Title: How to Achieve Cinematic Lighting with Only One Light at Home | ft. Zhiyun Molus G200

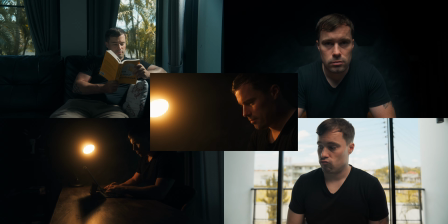Hey, what's up? Today I have 5 lighting setups for you that you can achieve by only using one light, and they all look pretty cinematic. One of them is actually very interesting because you can achieve it with only a practical light like your desk lamp or any other light that you already have at home.
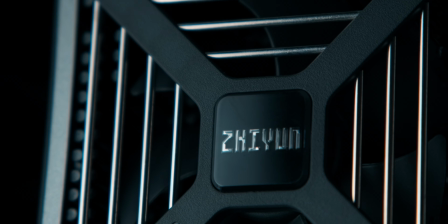For the other lights, we will use the new Zhiyun Molus G200 light, which is very powerful at a maximum output of 320 watts,
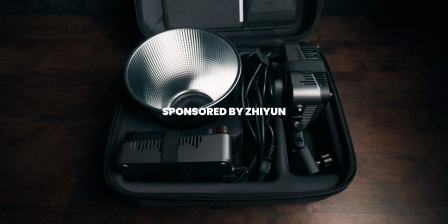like very bright, and it's also quite small, so easy to carry around both when you're at home but also if you want to shoot for clients. But I actually want to start this video with a little extra tip for beginners here in case you're just starting out lighting your videos professionally, and that is about contrast ratios, what essentially defines the contrast between a certain area of your frame and another area. And I want to show you that here by using that setup. Now, contrast ratio sounds a bit technical, like you actually have numbers that define the contrast ratios, etc. But as a content creator, you actually don't need all those numbers. You don't need to get too technical about it.
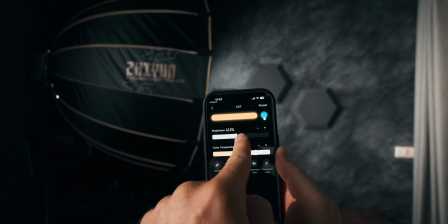It's just important to know about it and how to set it up in your camera and with your light. And that is what I wanted to show you here. Right now, I have my key light set here to 35% of the maximum output. So you see it's all well lit here. It's probably a little bit dark in the background, but it's intentional. I like that. But now let's say I would adjust the output of the light, and then I would make sure that the exposure in my camera is set exactly the same for my skin tone, so that my skin has exactly the same exposure as now.
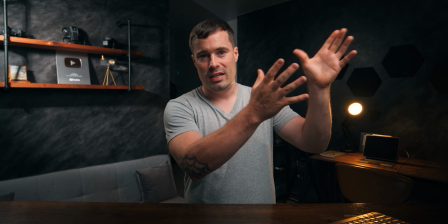But let's see what happens with the background then. So now I've set my key light to only 8%, a lot lower than 35%.
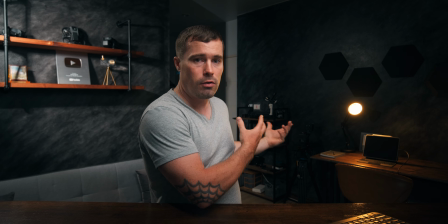And what you probably notice now is that the background is a lot brighter as it was before.
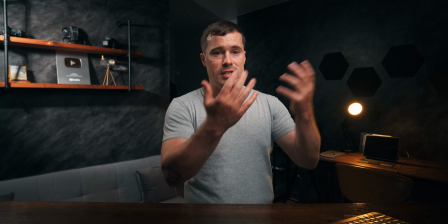And that is because less light hits my face,
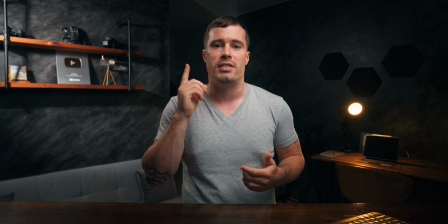so I had to make the camera brighter so that my face still has the exact same exposure as before,
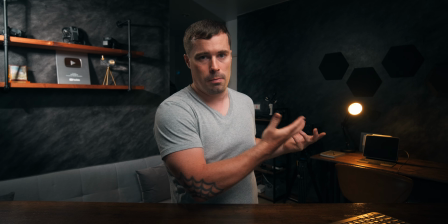and therefore the background got a lot brighter. So now I did exactly the opposite.
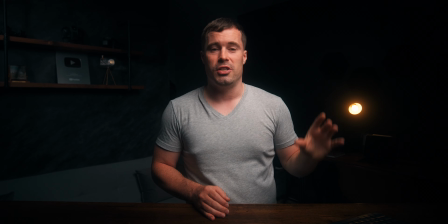My key light is now set to 100% brightness in maximum power mode,
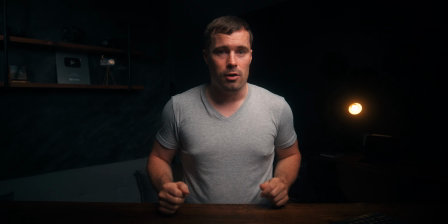so I have the same exposure, of course, because I compensated for that in my camera with the variable and D filter.
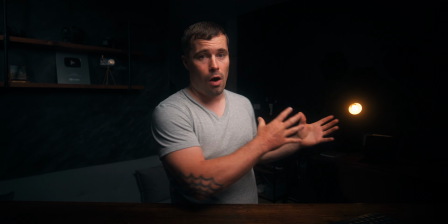But the background now is very dark,
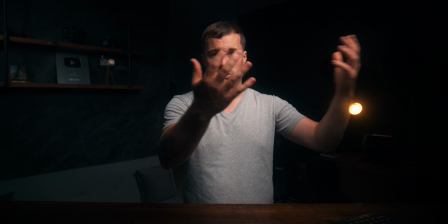and the reason for that is simply that now more light shines on me, but I still did not do any changes to my background.
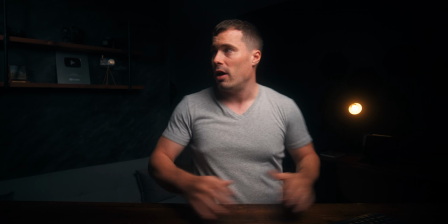Like this light here shines at exactly the same brightness. These lights here are also exactly the same,
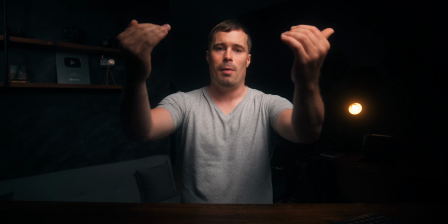and therefore the rest gets a lot darker because I had to make the image in my camera darker to compensate for more light on my skin. And that is very important to understand when you start lighting up your videos, because depending on the brightness level of your key light and how you adjust your camera for that, you define the contrast ratio to your background. Usually you would like to have your background a little bit darker than yourself so it's not distracting from you and that you pop from the background, but you obviously don't want to have it too dark always. Also a bit subjective, different people like different lighting setups, but be aware of that. When you get your first light, definitely make sure that you can adjust the brightness, then play a little bit around with that, get different exposures, and look on your computer what you like after color grading. But now it's finally time to show you the setups that you can achieve by only using one light. The first setup that I want to show you is a bit of a mix between a silhouette shot and a side or backlit shot. I guess you can see the light source is not perfectly behind me while I'm sitting on the desk there, but it is a bit from the side, so it creates a strong silhouette effect, but it also reveals a little bit of my face and the iPad, etc. And the reason why I like such setups a lot is because it creates a lot of depth. Like the screen that you're watching a video on is always two-dimensional,
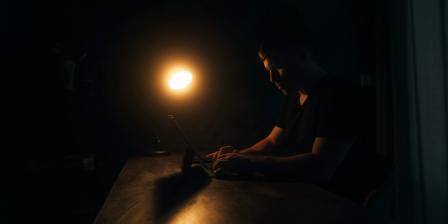but you want to give it this three-dimensional effect, and you do that by creating shadows with your lighting.
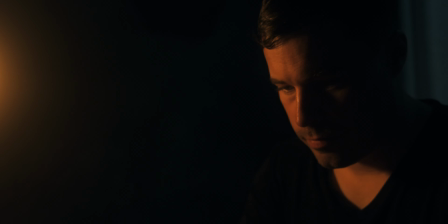And to achieve that, you have to position a light source behind your subject, or at least somewhere from the side, so that shadows are thrown.
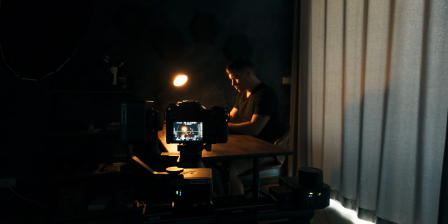In that specific example, it's actually a very strong effect. It's quite harsh actually, the shadows, because I only placed this one light source behind me, so everything is pretty strong. And that could be a cool lighting effect for a dramatic look.
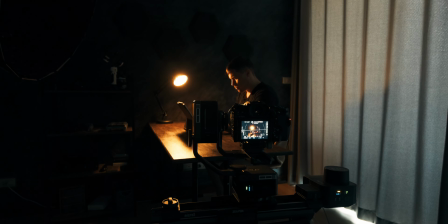For example, if I have a video where I have to finish writing a script or so within 1 hour, and so it's like really intense right now, then that's a cool lighting setup.
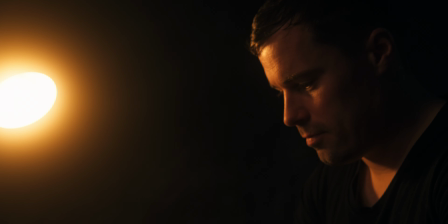But there's also a way to make that a little bit softer looking, but I come to that in a second, because first I want to talk a bit more about this specific setup. Now, as you can see, the only light that I use in this setup is a practical light. Practical light means basically all the lights that are not professional that you have already at home. So in that case, my desk lamp. So this is actually the cheapest setup that you can have, and as you can see, it looks quite good. Now, of course, I used a few tricks here.
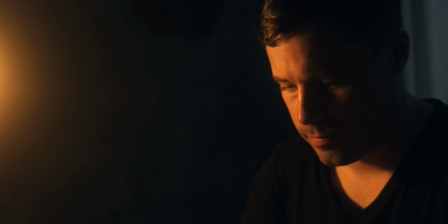At first, I used a mist filter to give it this nice glow effect, so it looks a little bit better.
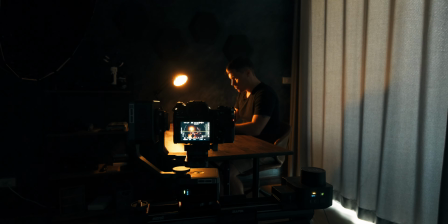And you can also see that there's camera movement, so I used the camera slider to capture that. Also makes it look a bit nicer. But the light setup itself is actually quite simple. But yeah, as mentioned before, the look right now is pretty harsh,
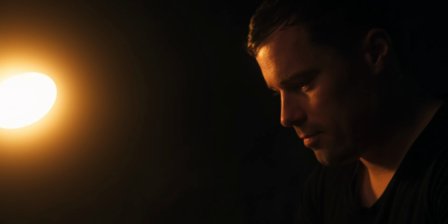and that leads me to my next setup, just like realistically 2 lights, but it's like 1 professional light and 1 practical light. So I count only the professional light here as 1 light because you don't have to buy multiple lights then extra.
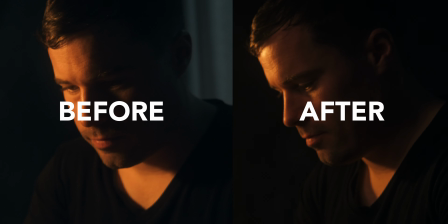In that second setup, I wanted to soften the transitions between the dark shadows and my skin tones a little bit.
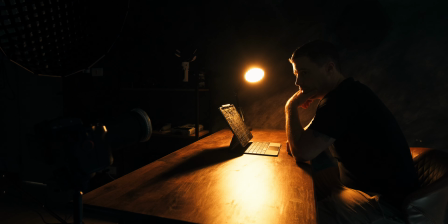So all I did to achieve that was that I simply positioned another light, a professional light, directly in front of me.
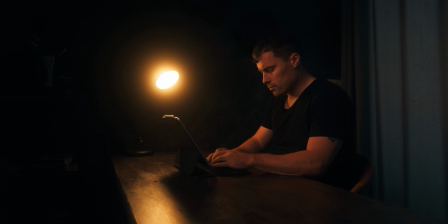So this is like complete side lighting what I did there. And as you can see now, when you look at my skin, especially in that close-up shot here, it's not that harsh anymore.
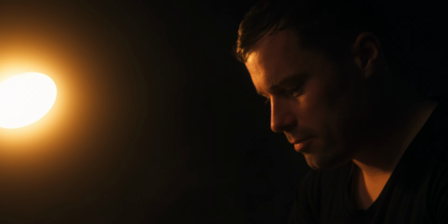Now the gradations, the transitions between those very dark shadows and my skin tones are a lot smoother. So if you found only using the practical light a little bit too harsh, then you can use this setup to make it a bit softer looking and to get rid of this ultra dramatic look. But it's still a really nice looking shot. I actually prefer that. I liked it a little bit more.
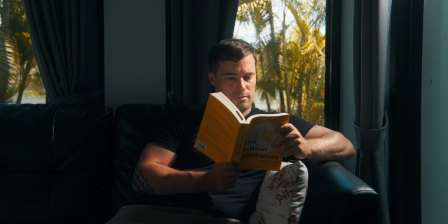And our next shot was actually a shot that I already got like 2 years ago or so from an FPV video, or at least a similar one. But back then I didn't have such a strong light available, so I couldn't get it to look as dynamic as I wanted to. But now with the Zhiyun Molus G200 I was able to do that, so I replicated this shot just to see for myself how it looks, and of course to show it to you guys.
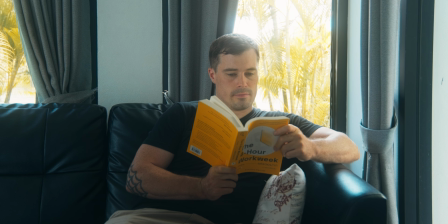And that is that window lighting shot.
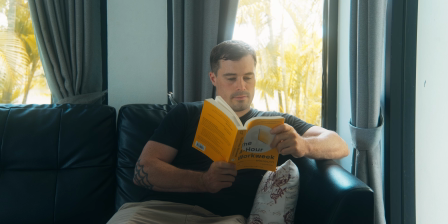So you see me sitting here on the sofa, and right now you see it without any light, and it looks kind of flat.
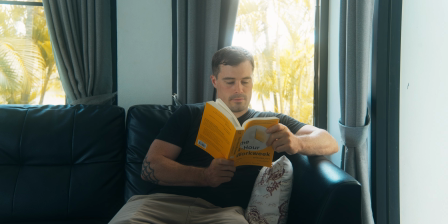It's definitely not bad, you could use it, but it is a pretty flat looking image. And the reason why it looks so flat is that it's the shadow side of my house, so the sun never shines through the window. So to fake the sun shining through the window there, I just put the Molus G200 light outside.
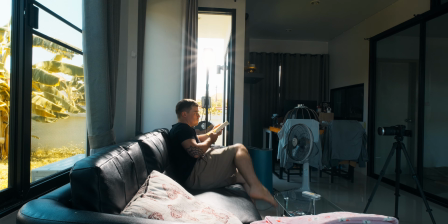I set it to 200 watts, actually didn't even use full power at 300 watts. And as you can see, it is a day and night difference.
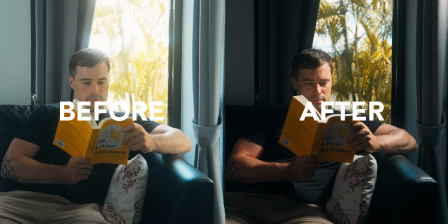Or like, it looks so much more contrasty, so much more dynamic. There's so much more depth in the shot just by placing that light outside.
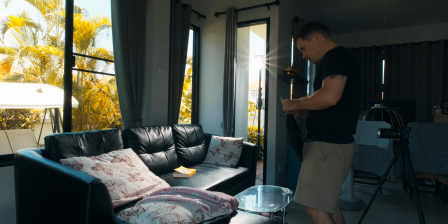There was one more thing that I did because I found it a little bit too harsh on my shadow side in the first place,
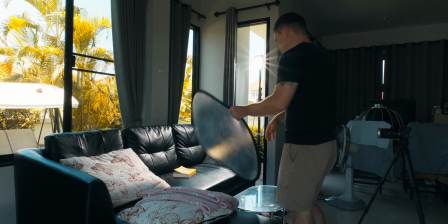and that is that I also use a reflector. Like reflectors, you can get them for like $15 or $20, maybe even cheaper.
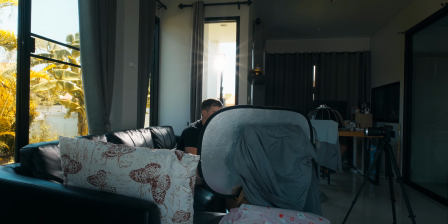So I don't really count that as a light, but that is also something that you can remember from this video. Like whenever your shadow side looks a little bit too harsh, when it's too dark and you want to brighten that a little bit up, you don't necessarily need a second light for that. A reflector is perfectly fine, or sometimes even just a white paper or white bedsheet or something like that. It's like anything that reflects light, and then you already get a nicer looking shot. So I'm very happy with this shot now. It's just a bit unfortunate that I didn't have such a strong light before to get this effect.
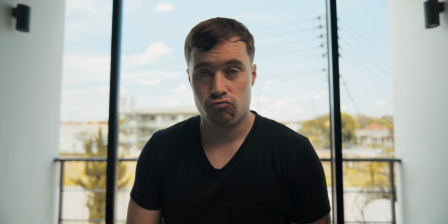And that was only my first example regarding windows, because you can also use your light to compensate for bright window light. Like oftentimes it's okay if a window is burned out, because most of the time it's not really important what's going on outside. But sometimes you actually want to show what's going on outside. Maybe you have a nice view from a hotel in Dubai or something like that, or maybe your story actually includes something that happens outside of the window.